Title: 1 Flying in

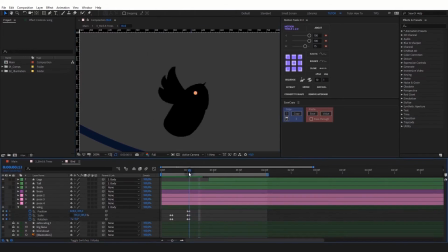1272s
Let's check. Find the moment the bird lands and cut the wing layer. Let's see what we've got.
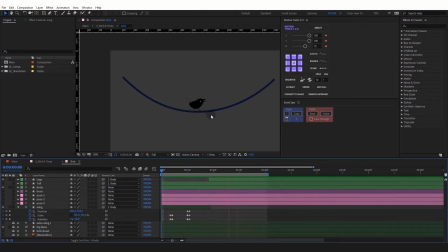Not bad. Let's move on to animating the tail. Turn on the tail layer.
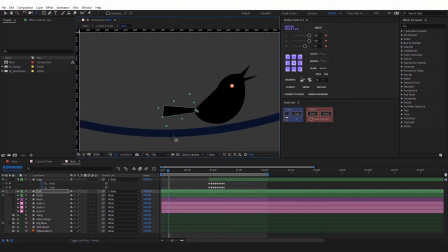1302s
Move anchor point to the base of the tail. Create keyframes for position and rotation.
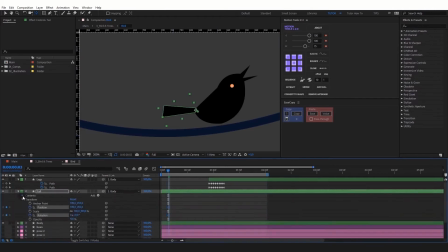1311s
Create a keyframe for path.
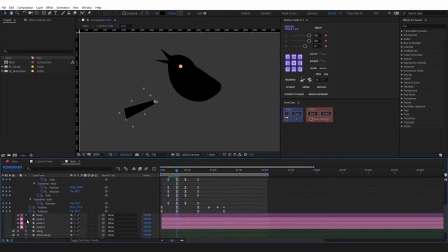1317s
Let's animate the tail's turn. To make the result more precise, let's turn on the static pose we have prepared in advance.
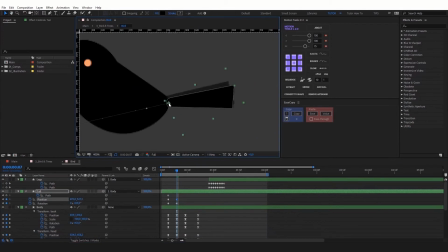Animate the path.
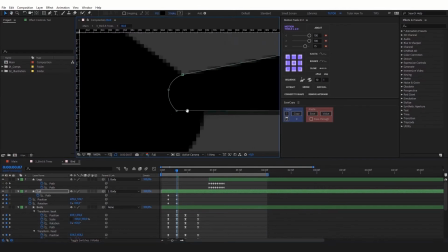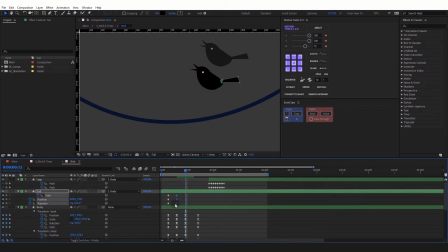1340s
As the position doesn't change later on, copy the keyframes. Let's move on and animate the tail.
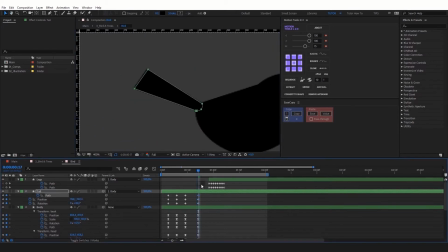Copy easing from position and apply it to all the tail's properties.
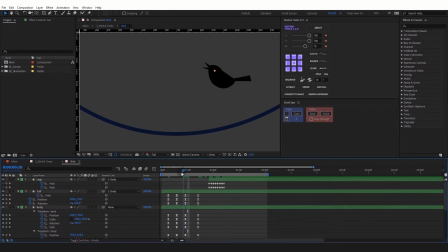1370s
Now let's adjust the arches in position.
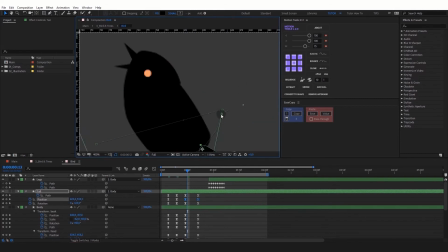1382s
Remove the extra bezier handles. Repeat it here as well.
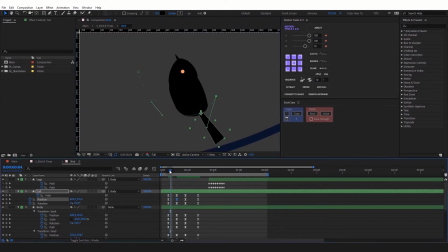Let's have a look. The tail moves correctly, but it looks quite rigid.
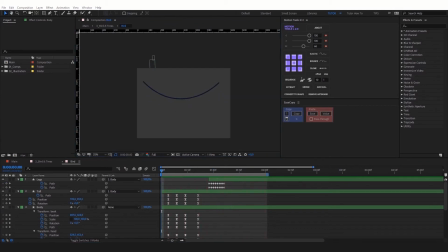1408s
Let's add some flexibility to it and animate the path. But before we do that, let's check the movement we already have once again.
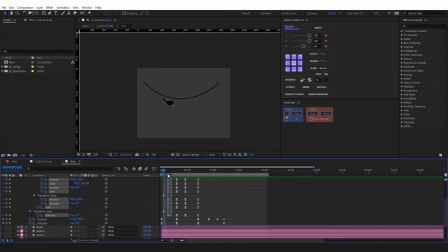1416s
I would like to make the first transition smoother. Let's select the left keyframes column and move the keyframes a couple of frames to the left. We'll use the standard easing by pressing F9.
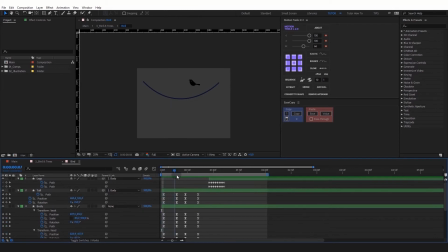I like it more now. Now let's draw the arch path along which the tail will move.
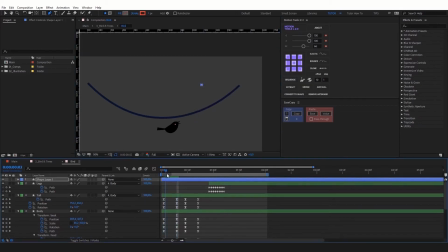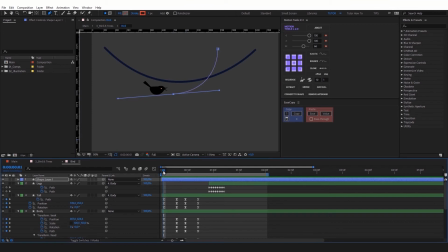1464s
Done. Let's move to path animation. Move the keyframe to the first frame. We will make the tail stretch on the second frame. Squash and stretch are one of the main principles of animation.
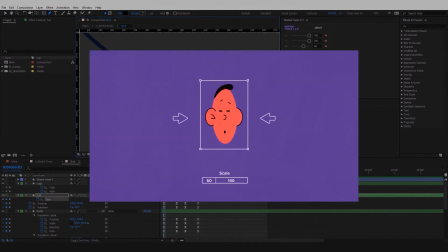1478s
They help to add flexibility and weight to animated objects. We will use this principle in practice quite often.
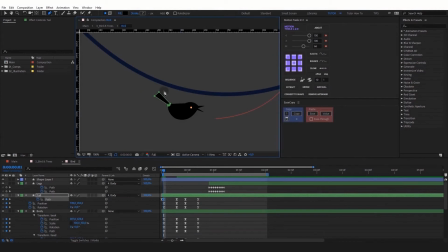1487s
So let's bend the tail a bit in the direction of movement and stretch it a bit. Next, animate it along the arch.